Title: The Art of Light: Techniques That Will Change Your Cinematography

Today, we're gonna be talking about light.
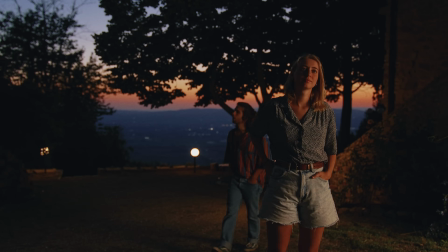We're gonna cover a few key concepts about lighting and some behaviors of light itself like the inverse square law and how it affects us from a practical standpoint because it's super important More on that later so that you will walk away from this video with some tools and frameworks to be able to
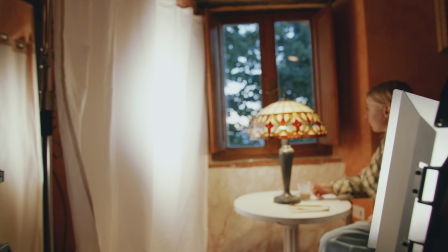light with confidence So the most basic aspects of realistic lighting as you probably already know is motivation.
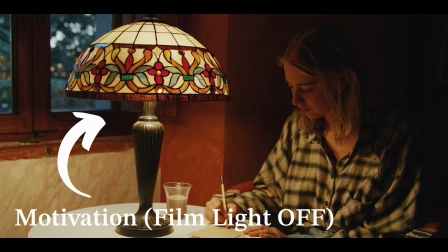Most of the times, if not all of the times, if we want to achieve realistic lighting,
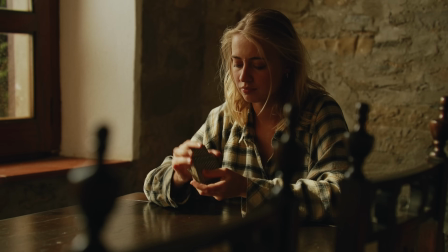we are essentially trying to augment or recreate existing lighting sources, both artificial and natural ones, in a believable way,
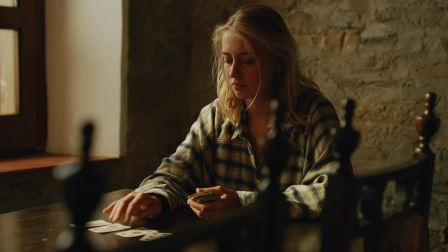while at the same time making them aesthetically pleasing, which for the most part comes down to softening the light that falls on faces, especially for close-ups. Whenever we want to replicate or augment a light source, whatever that might be, we need to keep in mind 3 attributes of that source.
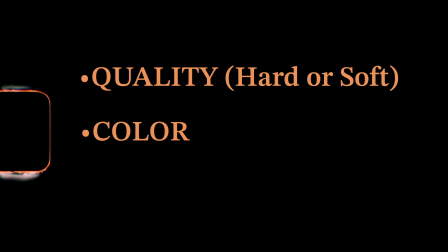The quality, the color and the fall off.
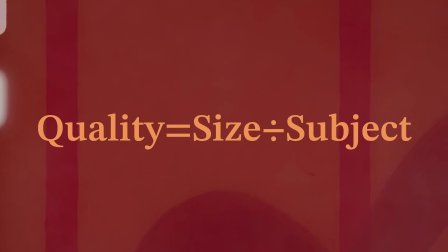The quality of a light is fundamentally determined by the size of the light source in relation to the subject it illuminates. The larger the light source, the softer the light appears. So as we emulate or augment a light source, it's best to keep in mind how hard or soft that light source is in real life.
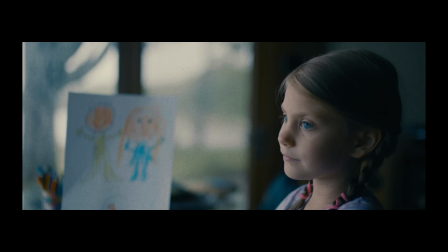The majority of the times, we're gonna cheat the softness of a light source to make it more pleasing and nobody's gonna question that. But it's important to be aware of the raw, unaltered quality of the source, just to have a rough idea of how much we can soften it while still maintaining a true-to-life feel.
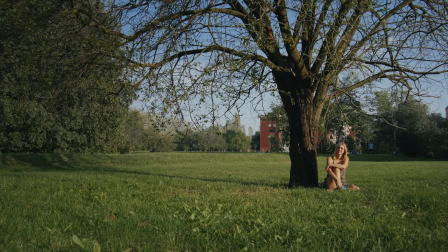I'll give you an example. Here we have a wide shot of our talent on a sunny afternoon.
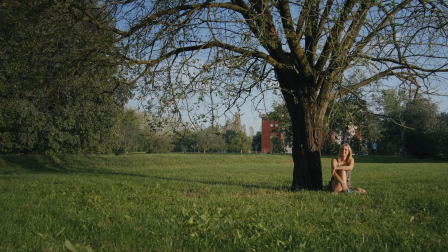In the wide shot, I'm not using anything else but straight hard sunlight. But, as we cut to the close-up,
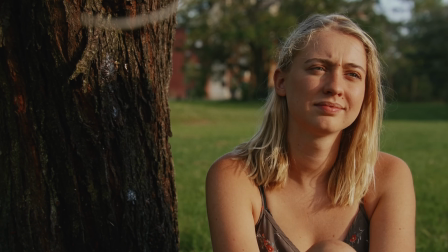I feel like the direct sunlight is a little bit too much and I want to soften up some of the texture of the skin while still maintaining the hard feeling of the light.
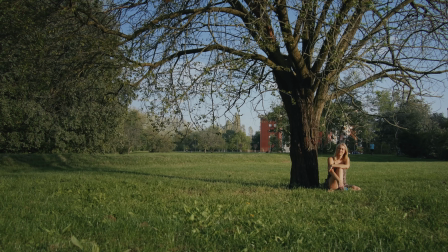So as we want to diffuse it, we need to think of how hard the source we're trying to diffuse is, in this case the sun, and then work out what type of diffusion works best for our purpose. If we try softening the sun with some common heavy diffusion material, like in this case I just used the one we find in the 5-in-1 reflector,
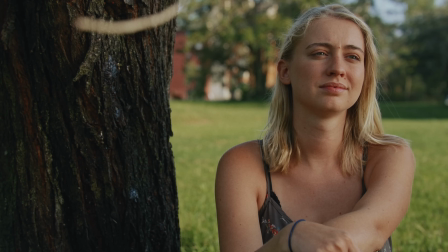now all of a sudden it looks like a cloud just covered the sun and it doesn't cut well with the white shot.
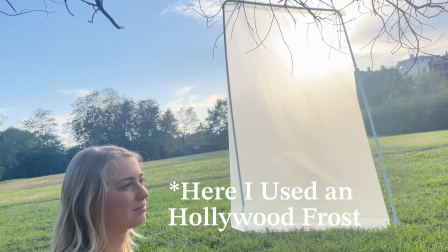I mean, it doesn't look really believable to me. What I think works best here is to use a weaker diffusion material so we can still diffuse the light a bit,
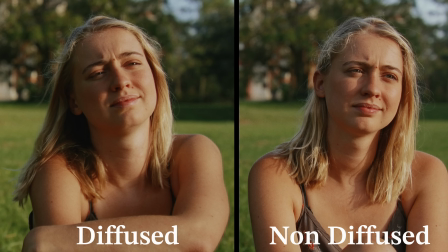making it more aesthetically pleasing compared to the non-diffused version, but respects the nature of the light source and it cuts perfectly with the white shot. Also, a great resource to compare diffusion materials is the Lee Diffusion app,
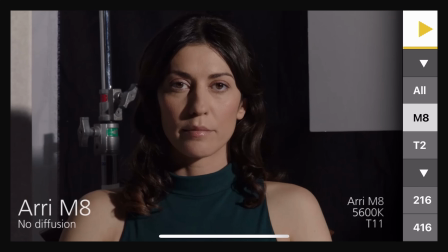where you can scroll through every diffusion material they produce and compare the different effects in a very controlled setting.
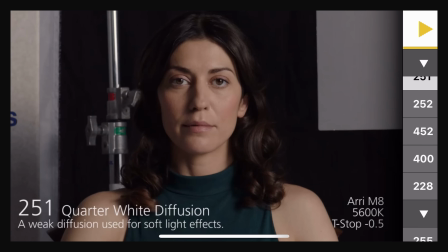It also tells you how much light loss you're gonna experience with a particular diffusion material. It's free, it's great, give it a try.
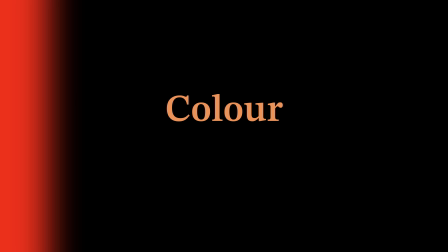Now let's talk about color, and more specifically about color temperature.
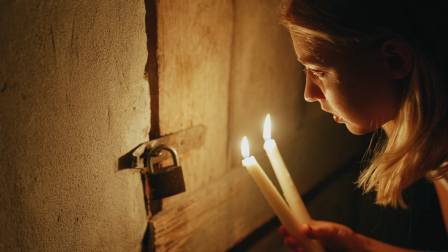So if you only have one light illuminating the scene, it doesn't really matter what color temperature that light is,
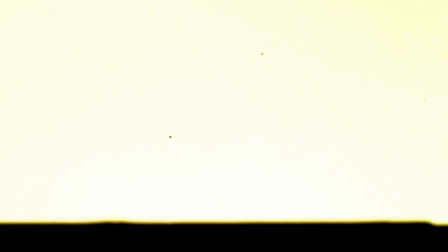because by adjusting the white balance in camera or in post, you're going to shift the whole image in the desired direction. But in order to be able to shift the image in the same way when using multiple lights,
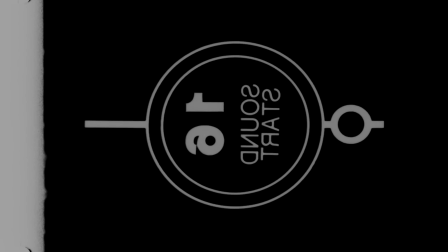it's important that the color of our film lights matches as closely as possible the color of the sources they are augmenting. We can perform the match by eye, by looking at the monitor, or we can use specific tools to measure the color temperature of a light. And by doing that, we can eliminate the guesswork and be as effective as possible. For me, a very cost-effective way to do so on a budget is through an app called Kelvin Meter, which didn't sponsor this video at all. I bought it with my own money. I didn't even remember how much it cost. I'm going to put it on the screen somewhere.
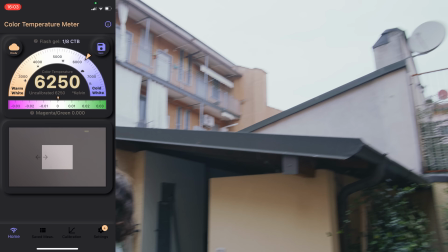But basically, it can measure the color temperature of a light by bouncing that light off of a white surface, like a white piece of paper.
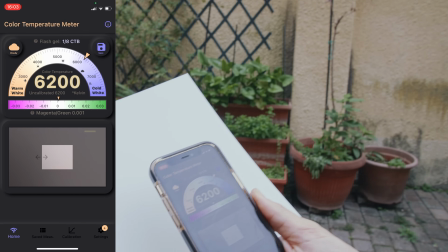And reading the bounce, it tells you very accurately what temperature the light source is.
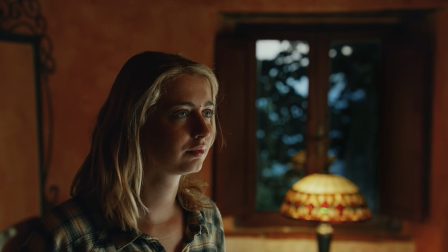For example, in the setup here, I have a table lamp in the background with some tungsten-looking LED bulbs in it. I set the color temp of my key light at 3200 to match the tungsten color temperature, but as you can see, there's not really a match there. And when there is no match, meaning that the relationship between the color temperature of the two lights is off, there's nothing really we can do in camera or in post to make it work.
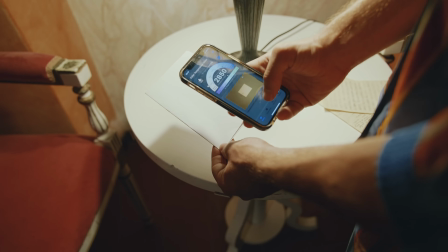So I opened the app, measured the light coming from the table lamp, and it was actually coming in at 2800 Kelvin,
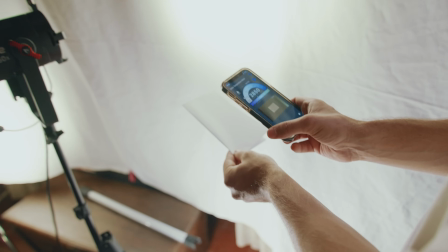changed the color temperature of my light sources to 2800, and now we got a much closer match.
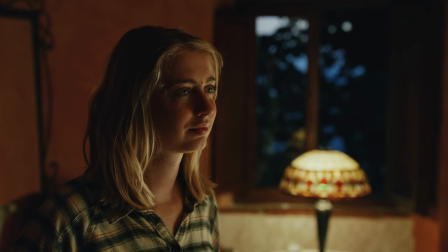And now, since the relationship is bright, I can make the whole image bluer, greener, warmer, and the whole thing is going to shift properly because the relationships are correct.
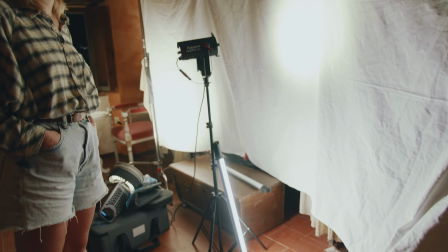The lighting setup consisted of a cove light, I basically put up a sheet of muslin and bounced three lights into it,
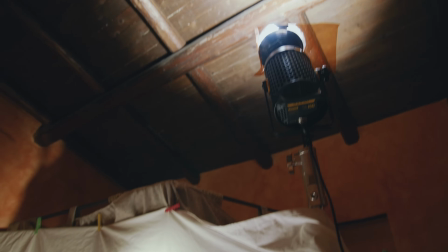and then I added a ceiling bounce for some room tone to fill the shadows slightly. So let's take a look at what each individual light is doing in the scene.
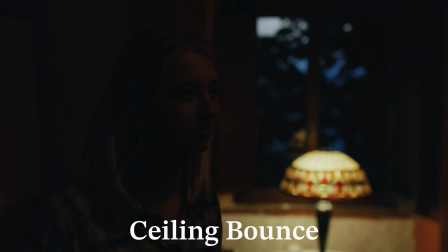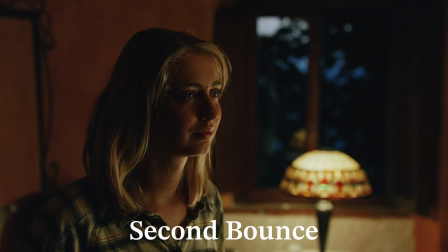The whole cove lighting thing is a little bit of a pain to set up, especially when it comes to finding the right balance between each light bouncing into it. But once you've found it, I believe it looks way more three-dimensional compared to a single source like a softbox.
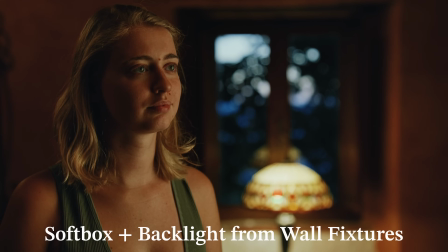Take a look at this. As you can see with the softbox, we still get beautiful lighting, but it's a little bit more flat compared to the cove in my opinion. And the reason why the cove looks more three-dimensional is that basically gives you an edge, key and fill light all at the same time and since all the lights are coming from the same direction, it keeps it very organic. There are certain scenarios where the color temp of a source might be a mixed one.
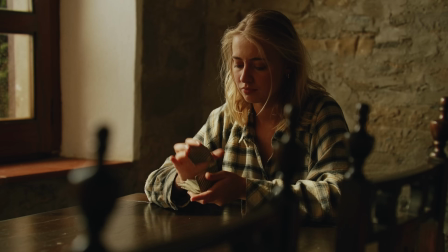For instance, what if we want to replicate the light of a late afternoon? What's its color temperature?
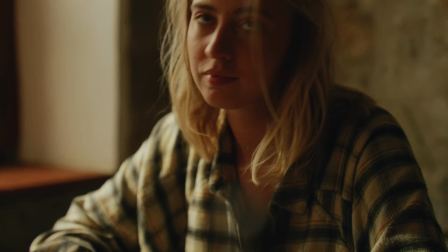Well, if you think about it, it's comprised of two light sources.
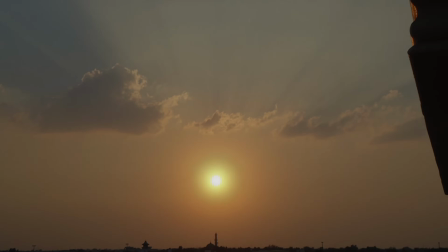Technically only one source, the sun, but practically the sky also acts like a source even though it's not a source in and of itself.
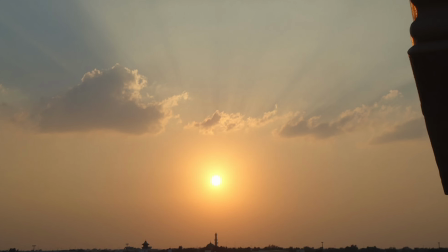So we have two sources to replicate. One's the sun with its own color temperature and one's the sky, which is a dimmer, bigger, so softer, and most of the times cooler source.
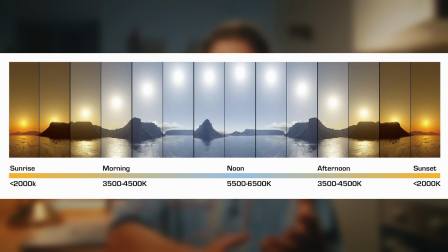In the case of a late afternoon, we have a low sun with a color temp that ranges from 3,500 to 4,500 Kelvin and then a slightly cooler sky depending on how late in the afternoon.
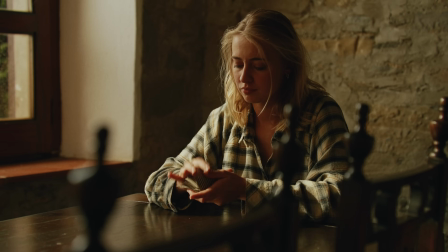And that's exactly what I did in this setup. I actually recorded this at night.
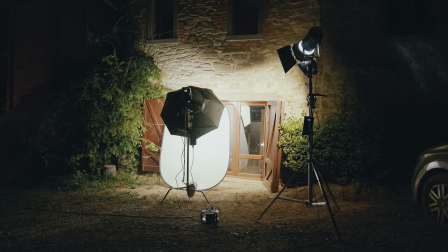I set up my sun at a low angle with a Fresnel lens and since it was a daylight balance fixture I gelled it with a 3.25 CTO gel and it was coming in at around 3800 Kelvin.
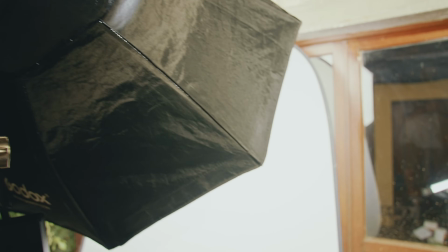Then I set up my small brake 350b at 4200 Kelvin with a softbox and an additional layer of diffusion to make it as soft as possible to replicate the sky and especially for how simple the setup is I think it came out pretty good and I think it's believable in my opinion.
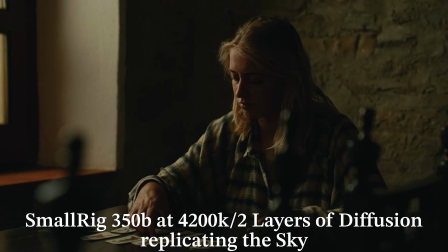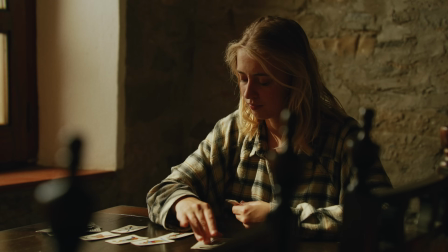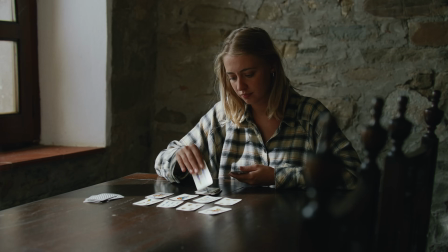And then I tried to replicate a different time of day by changing the color temp of the two lights.
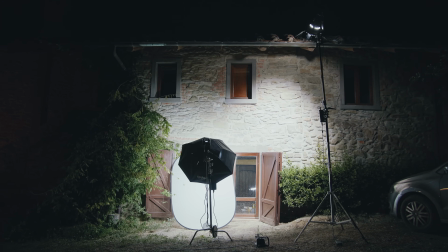I removed the CTO gel from our fake sun and placed it higher to replicate the temperature and the position of the sun at around 11 in the morning.
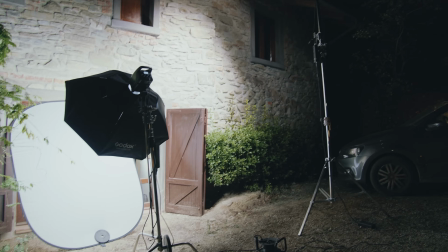Then I kept the small rig 350B replicating the sky in the same exact position but I raised the color temperature
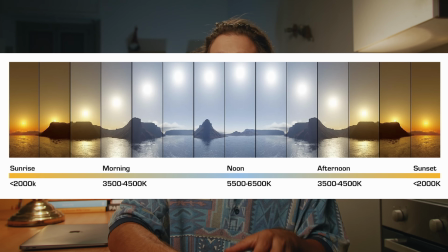to 6500K to better match the cooler color temp of a clear sky and once again I quite like the results. It looks pretty believable to me. You see, by observing the color temperatures of the lights we experience every day, like the sun and the sky,
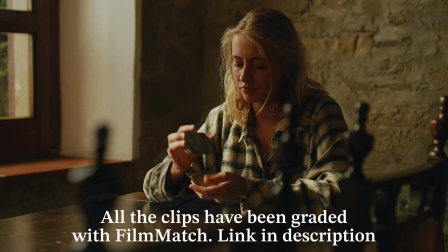we can very easily recreate different moods based on what we want to show on the screen. By the way, I really love the SmallRig 350B. SmallRig sent it to me to try it out, they didn't tell me what to say or any of that, I used it and I ended up loving it. It's powerful and one of the most accurate lights I've ever used in terms of color accuracy. It's great.